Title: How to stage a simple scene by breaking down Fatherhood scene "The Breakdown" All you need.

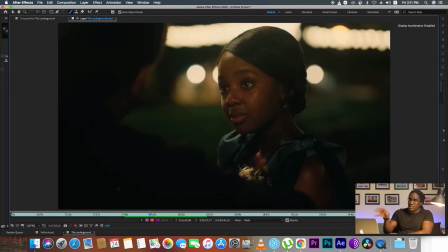(4:00)
So when you are lighting these black people, black dudes, it's hard to have this actual lighting, which is upstage lighting,
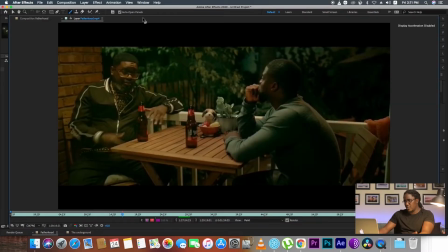(4:12)
because you will have a lot of contrast when you don't have another light, because it cannot be only one from the opposite side of the camera, because it's going to have a lot of contrast on one side.
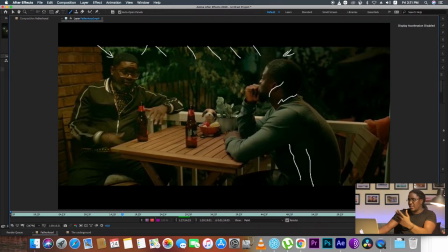(4:27)
So the best thing you can do when you are doing this, when you are lighting a black person, like you should add another light.
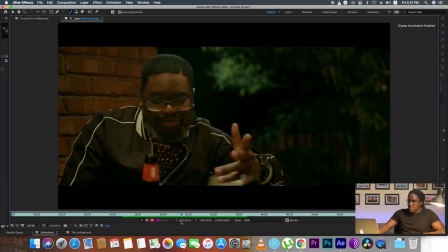(4:34)
Let's say from this side, because when you can see here, there is this light from this guy on this side, and from this one you can see this light. It's totally different with the shadow on his face,
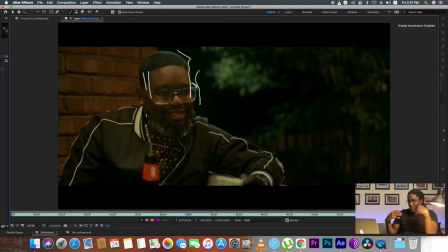(4:54)
which means there have to be another light, or reflection of it, You can reflect the light, or you can add light to increase the light or to reduce this contrast on the other side of the lighting.
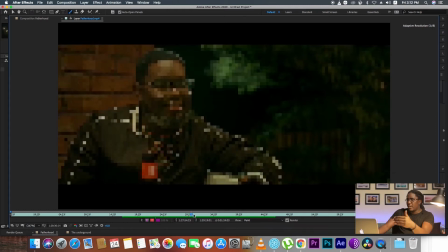(5:09)
We all know, we all can see that the all light is coming from this side,
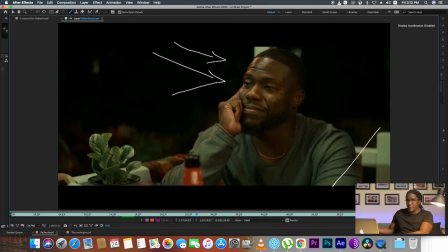(5:16)
but there have to be the bouncing material which is going to bounce a light, which is going to reflect light to the skies, or especially has to be light sometimes,
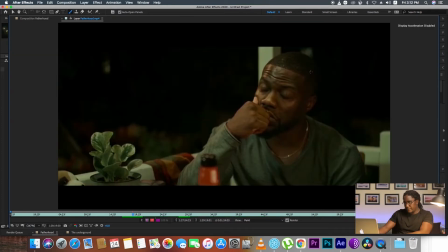(5:31)
unless you want to have, a lot of shadow here, or a lot of contrast from another side. And when we talk about
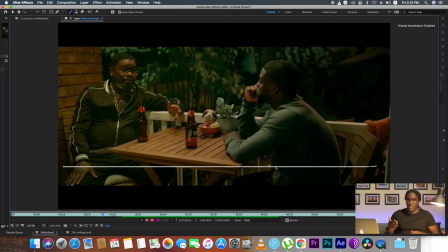(5:44)
blocking, you block according to the camera.
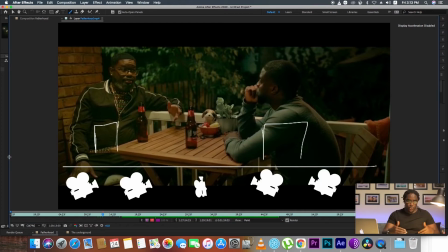(5:47)
So you block for the cameras, how you position your actors according to how you're going to take your scene. And with reminding the
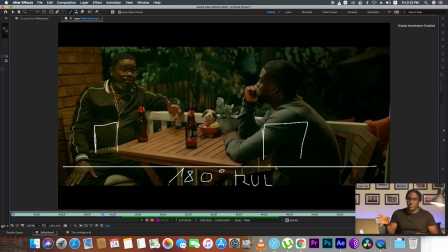(6:00)
180 degree, so you're not going to confuse the audience by crossing the line. As you block the actors, you put them like they have to be not moving as well. It's not only the camera which are moving, even the actors, they don't have to move. They can sit and don't move, because whenever they move, the camera moves. So when you are adapting, or when you are using this simple staging scene, or when you are blocking a simple staging scene, you make sure you position the actors and the cameras totally straight to the actors and no movements.
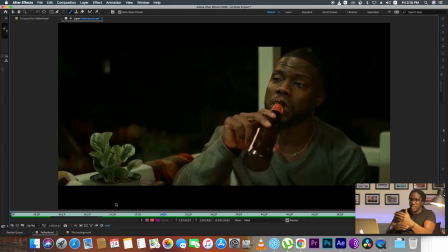(6:39)
As you can see here, they don't move, they just talk, and then it could be only the exchange of the angles,
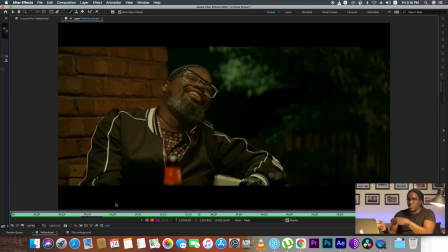(6:46)
which is super cool. And when you take the angles, make sure you have a lot of angles.
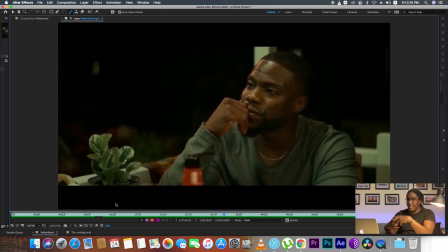(6:53)
You have a lot of angles to mix, because it may be boring. So when you have a lot of angles to mix, it can save your scene.
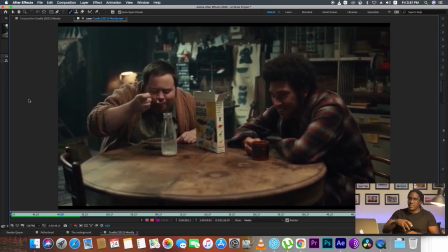(7:02)
We will see when we will be looking at the complex staging scene where the actors are even going to move.
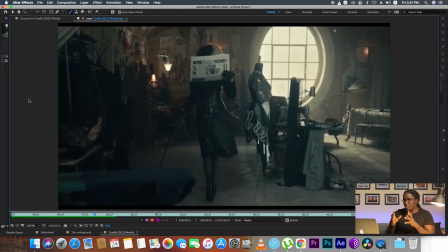(7:10)
It's very complex to block the scene, but it's cool.
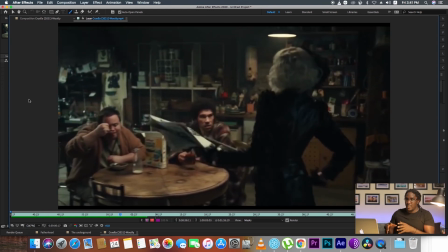(7:16)
It's cool when it is blocked well. When people are moving, it looks legit.
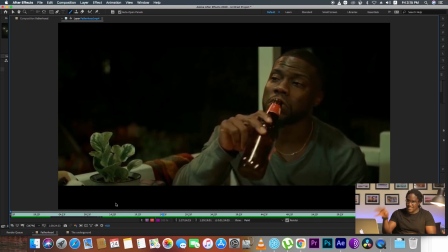(7:21)
And but here we have this simple one where you position the actors. You make sure you know the line, and then also you know where you put the light if you are doing the upstage lighting on the other side.
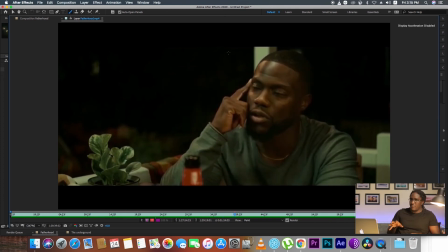(7:35)
Just simple as that. Very simple as that. But you have to make sure it's not going to be boring. It may be boring when you don't care about all those materials: lighting, blocking, set design, and camera positioning. When you position a camera, make sure you have enough shots from the guy, so it's not going to be bored. No one is going to be bored in the scene. I thank you very much. Next time we'll be looking at the complex staging scene with a lot of movement in the shot.